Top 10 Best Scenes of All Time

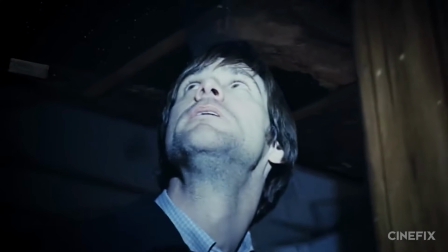8:05 Scenes like Schindler's List, Girl in the Red Coat, Eternal Sunshine of the Spotless Mind's Crumbling Beach House,
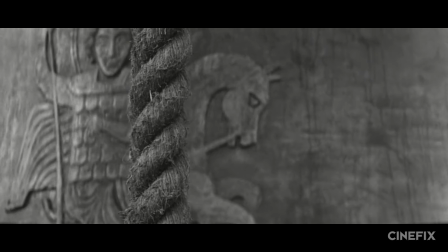8:11 The Truman Show's Final Bow, and quite a few Tarkovsky scenes like Andrei Rublev's installation of The Finished Bell,
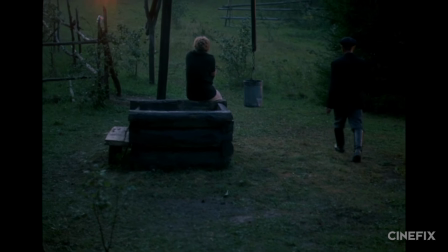8:17 Nostalgia's Candle in an Empty Pool, and our pick for number 4, The Mirror's Burning House.
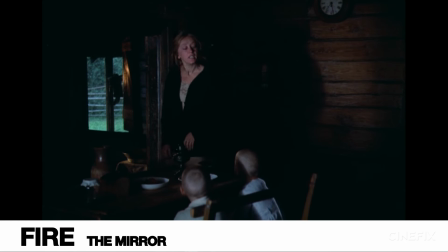8:22 Пожар, только не орите. Пожар.
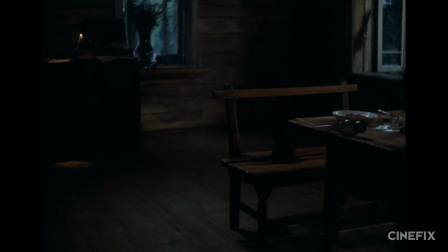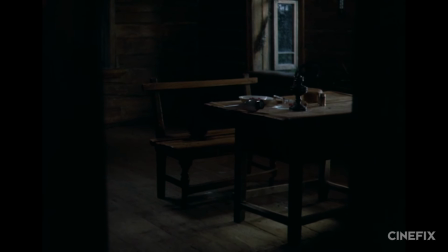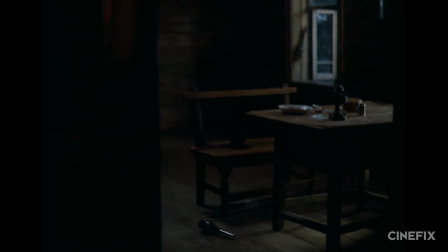8:38 We have trouble breaking down exactly why it works.
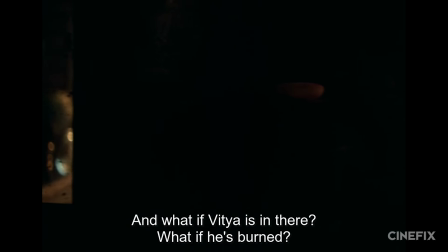8:40 In theory, it's a relatively simple scene with a couple nice camera moves and a few beautiful moments, but in practice, there's something almost transcendent about it.
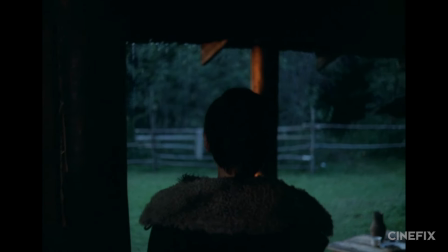8:48 Some je ne sais quoi in the dance of the camera, the poetry of the Russian, the glancing reflections of the firelight,
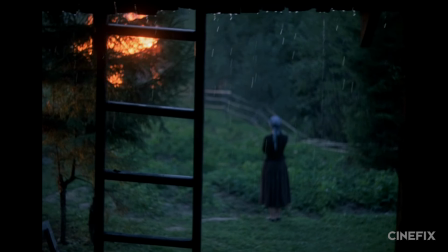8:53 and the final tableau that makes us want to stop analyzing and just feel, which is something we can't say about very many scenes, which is why this one lands on our list.
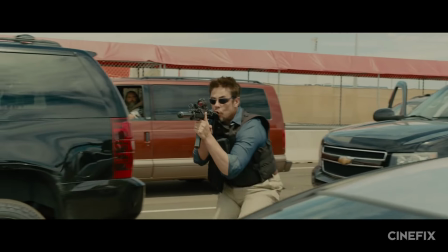9:04 Of course, our scenes can't all be slow and emotional. There's no other artistic medium that does excitement and adrenaline like film.
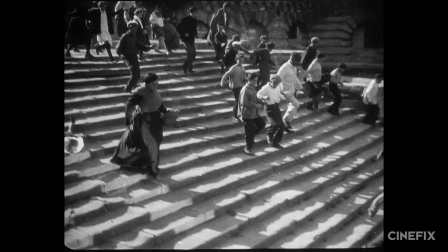9:10 Back in the day, battleship Potemkin's Odessa steps changed the world, and most recently, Sicario's bridge sequence blew our minds,
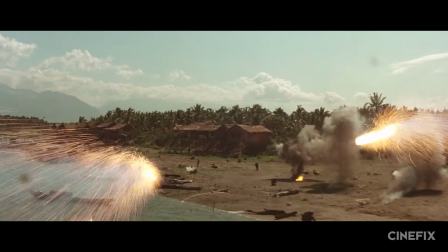9:17 while scenes like Heat's bank heist, Apocalypse Now's Ride of the Valkyries, and Psycho's shower murder have filled in the space between.
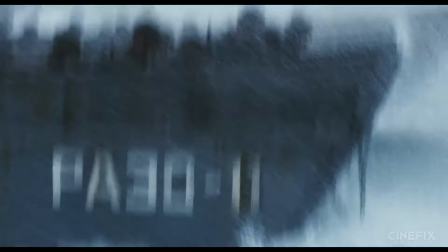9:23 But it comes as no surprise that there's still nothing better action-wise than our number 3, Saving Private Ryan's landing on Omaha Beach.
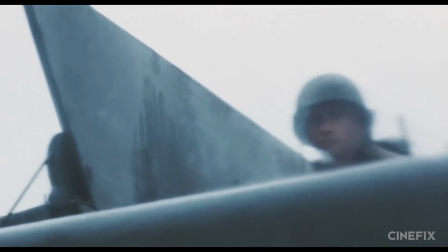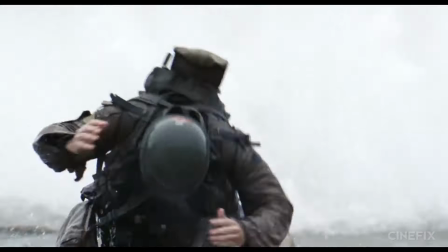9:39 This scene is simultaneously massive and incredibly intimate. First, pay attention to its tempo and rhythm.
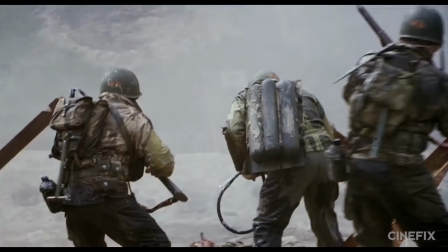9:45 It's almost a visual symphony in how it's edited, composed, and sound designed. And second, notice the detail of every single shot.
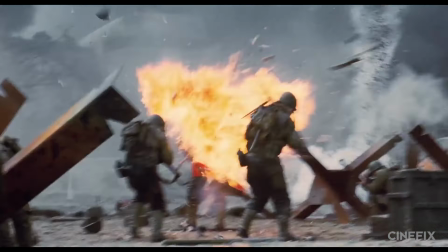9:52 There is hardly a beat where we're not introduced to a new aspect of the horrors of war.
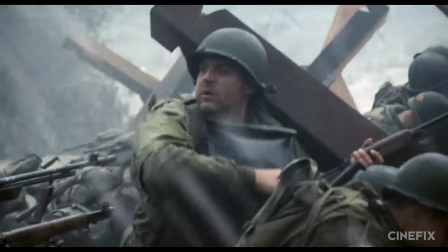9:56 Finally, watch as Spielberg takes that rhythm and those details and molds them into a perfectly shaped arc from nervous anticipation to chaos to gradual order,
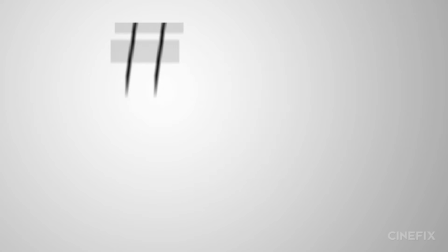10:05 all serving the greater plot, action, and characters of the entire film. Of course, we wouldn't be doing our jobs if we left out sex and romance.
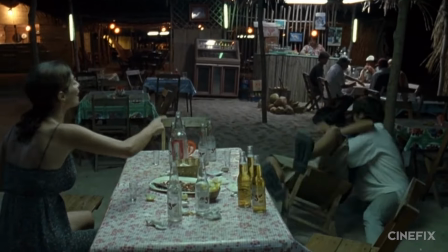10:12 We love Annie Hall's subtitled flirtation, Y Tu Mama Tambien's steaming jukebox sequence, City Lights' handheld moment of recognition,
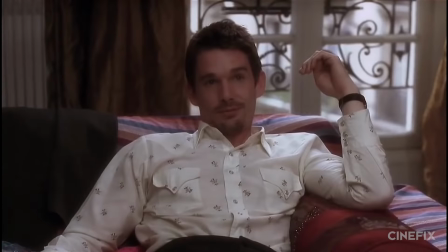10:20 Before Sunrise's wonderfully subtle music booth, Before Sunset's pitch-perfect Nina Simone finale, and Before Midnight's painful 20-minute-long argument in the hotel room.
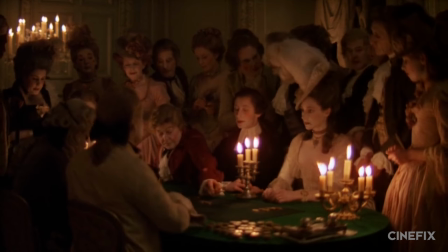10:28 However, our number 2 romance pick actually goes to none other than Barry Lyndon's card game Seduction.
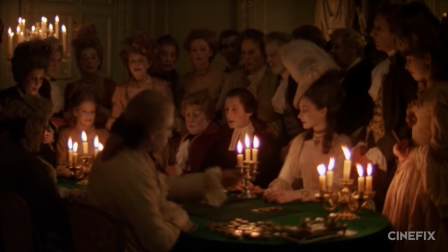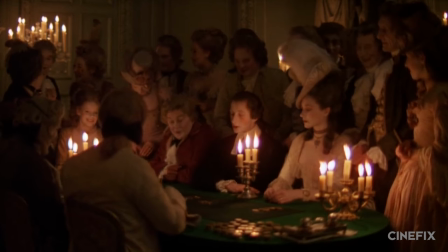10:42 This scene is so intimate it's hard to even breathe.
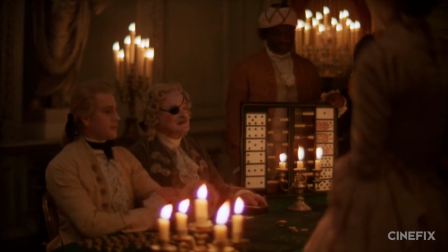10:45 Beautiful costuming, a master shot straight out of a painting, and lit by actual candlelight on repurposed spaceship lenses.
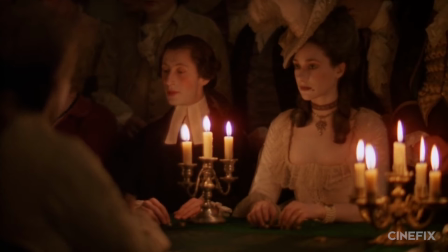10:51 Kubrick does so much with just a look, it's extraordinary. Notice how brilliantly the eyes are choreographed.
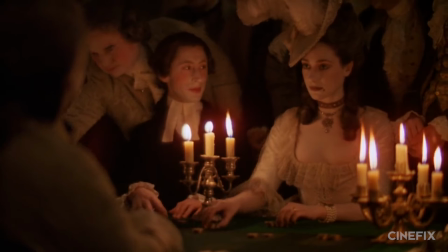10:57 When Kubrick wants you to pay attention to a character, he lets you see the whites of their eyes. When he wants you to switch, they look down or away, and then the other character looks up.
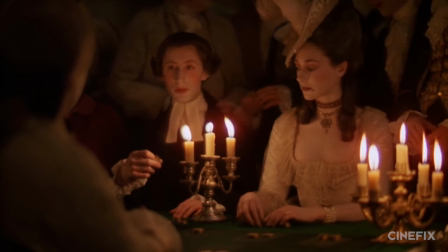11:05 It's a two-shot with all the focus of a close-up.
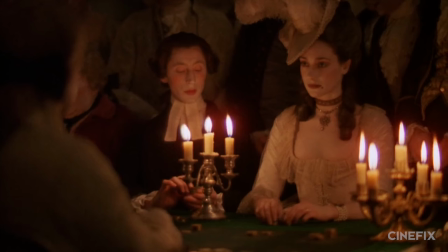11:07 Every single movement of these 3 actors tells its part of the story perfectly, all without damaging the naturalism of the story, and what a story it is. Desire, boldness, flirtation, suspicion, and betrayal, all without a word. What a masterwork.
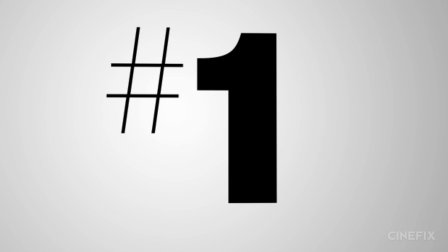11:22 And finally, at number 1, sometimes there's nothing better than a simple conversation. Taking a page out of theater's book and focusing on simple human drama.
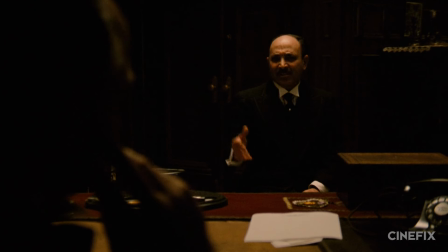11:30 As for great scenes that do that, where do we start? How about The Godfather's Bonacera cold open? Or Psycho's parlor scene?
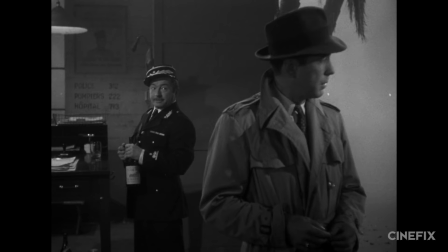11:35 The Maltese Falcon's losing a son, Casablanca's beginning of a beautiful friendship, and The Social Network's bar breakup.
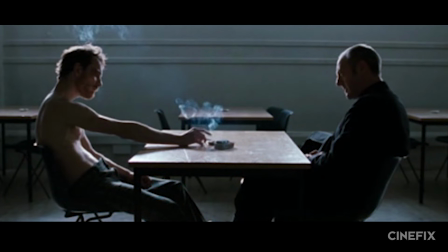11:41 Hunger's 24-minute long shot scene between Bobby Sands and the priest is a stunning work of performance,
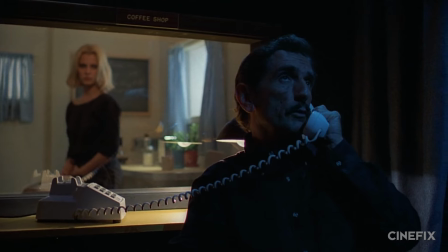11:46 and Paris, Texas's peep show reunion through one-way glass is absolutely breathtaking.
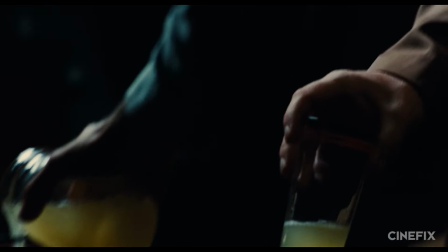11:51 But for our number 1 pick, we haven't seen a scene in a very long time as gripping, as incredibly written, directed, and acted as the processing scene from The Master.
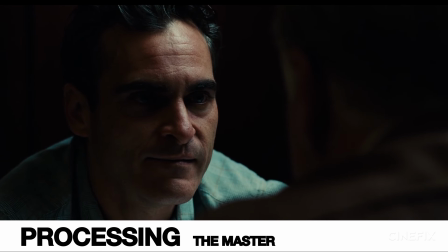12:00 Starting now, you're not to blink. If you blink, we go back to the start.
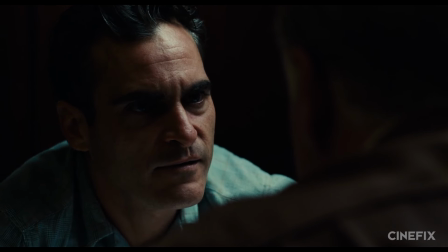12:06 Infringement. You blinked. Starting now, you're not to blink.
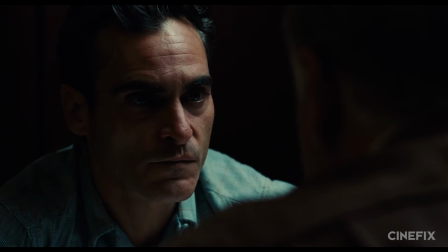12:12 If you blink, we go back to the start.